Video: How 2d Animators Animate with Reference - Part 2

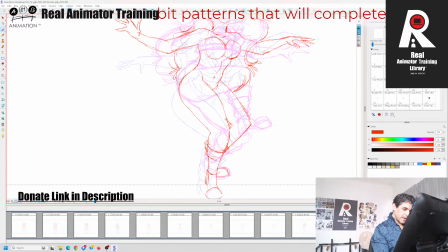So what happens is we literally start adding the clothing on top.
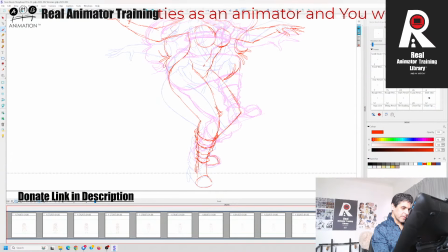And everything becomes very, very simple from that. So the pants, I'm going to turn off that, and I'm going to see I've got this
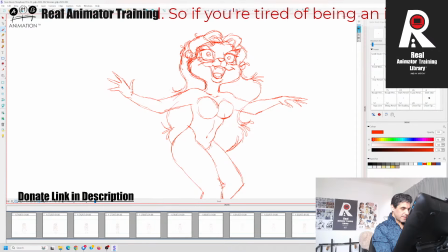That's where I made an error, right? I'm using the hip to find the pants, but it comes from the belly, right?
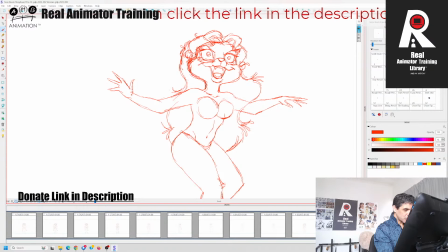So we're going to have more of a line like this to show the anatomy of that belly moving, right? Like this.
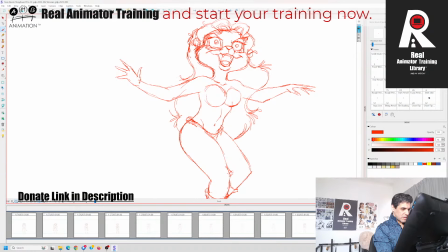And now we're going to have we're going to really use get the drapery of this jacket, right? Because it's a stiff, I don't know what the material is.
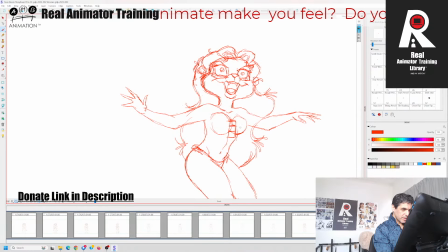It's not leather, but it's that fake leather. That's what I get the impression that this jacket is. If it's real leather, then that's badass, but it doesn't look like real leather on the video.
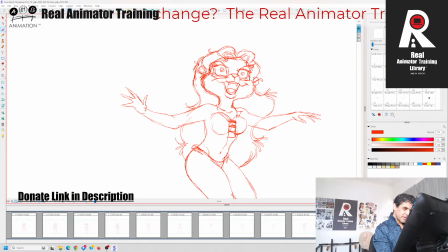I mean, it may be, because I mean, it's expensive stuff, right? It may probably cost a fair bit of money to make that video, but for some reason I never thought it was real leather, right?
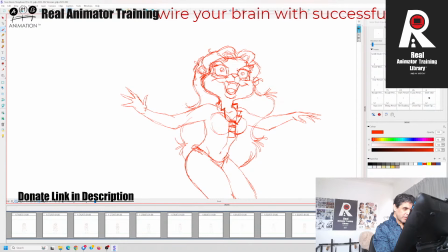I'm going to keep the collar up, angled up, right, to give it that up feel, right? We're going to have the bust there,
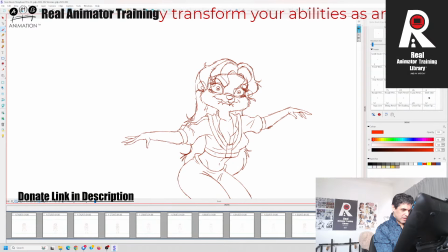and I'm gonna have the up angle like this. But for those of you who are interested, like we've got somebody talking to me about I should make my own comic and all this.
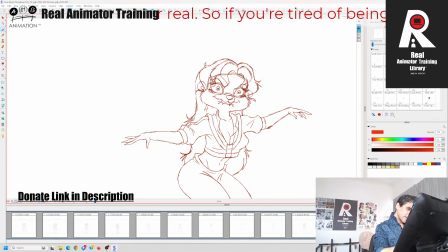I'm working on a page on AMB Animation, which is basically like a mission statement for, like, you know, it's a glorified donation page, but it's gonna really spell out to you, like, if you guys really like what I'm doing,
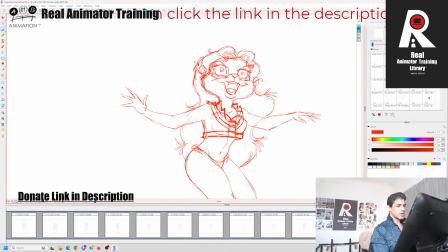right, and you really want to see good hand-drawn animation continue to be made, or on the flip side, if you're sick and tired of kind of like apologizing for the stuff that you like because it triggers people. Because, you know, like, you may not be like as old as I am. Like I'm a Gen Xer.
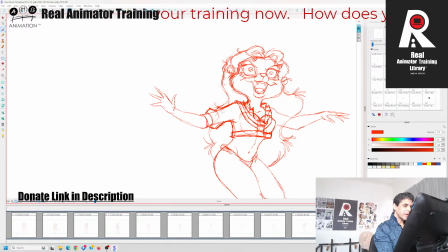You might be a Gen Y, right? But like a lot of the stuff you like is being like vilified and demonized, and like, why? I mean, you're not a bad person. You didn't turn out to be a bad human being. You know, it's not like you've really watched anything that you know,
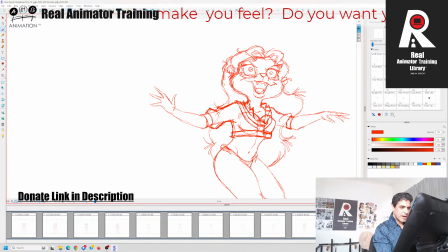it's not like the shows made in the 90s were so, you know, evil or whatever.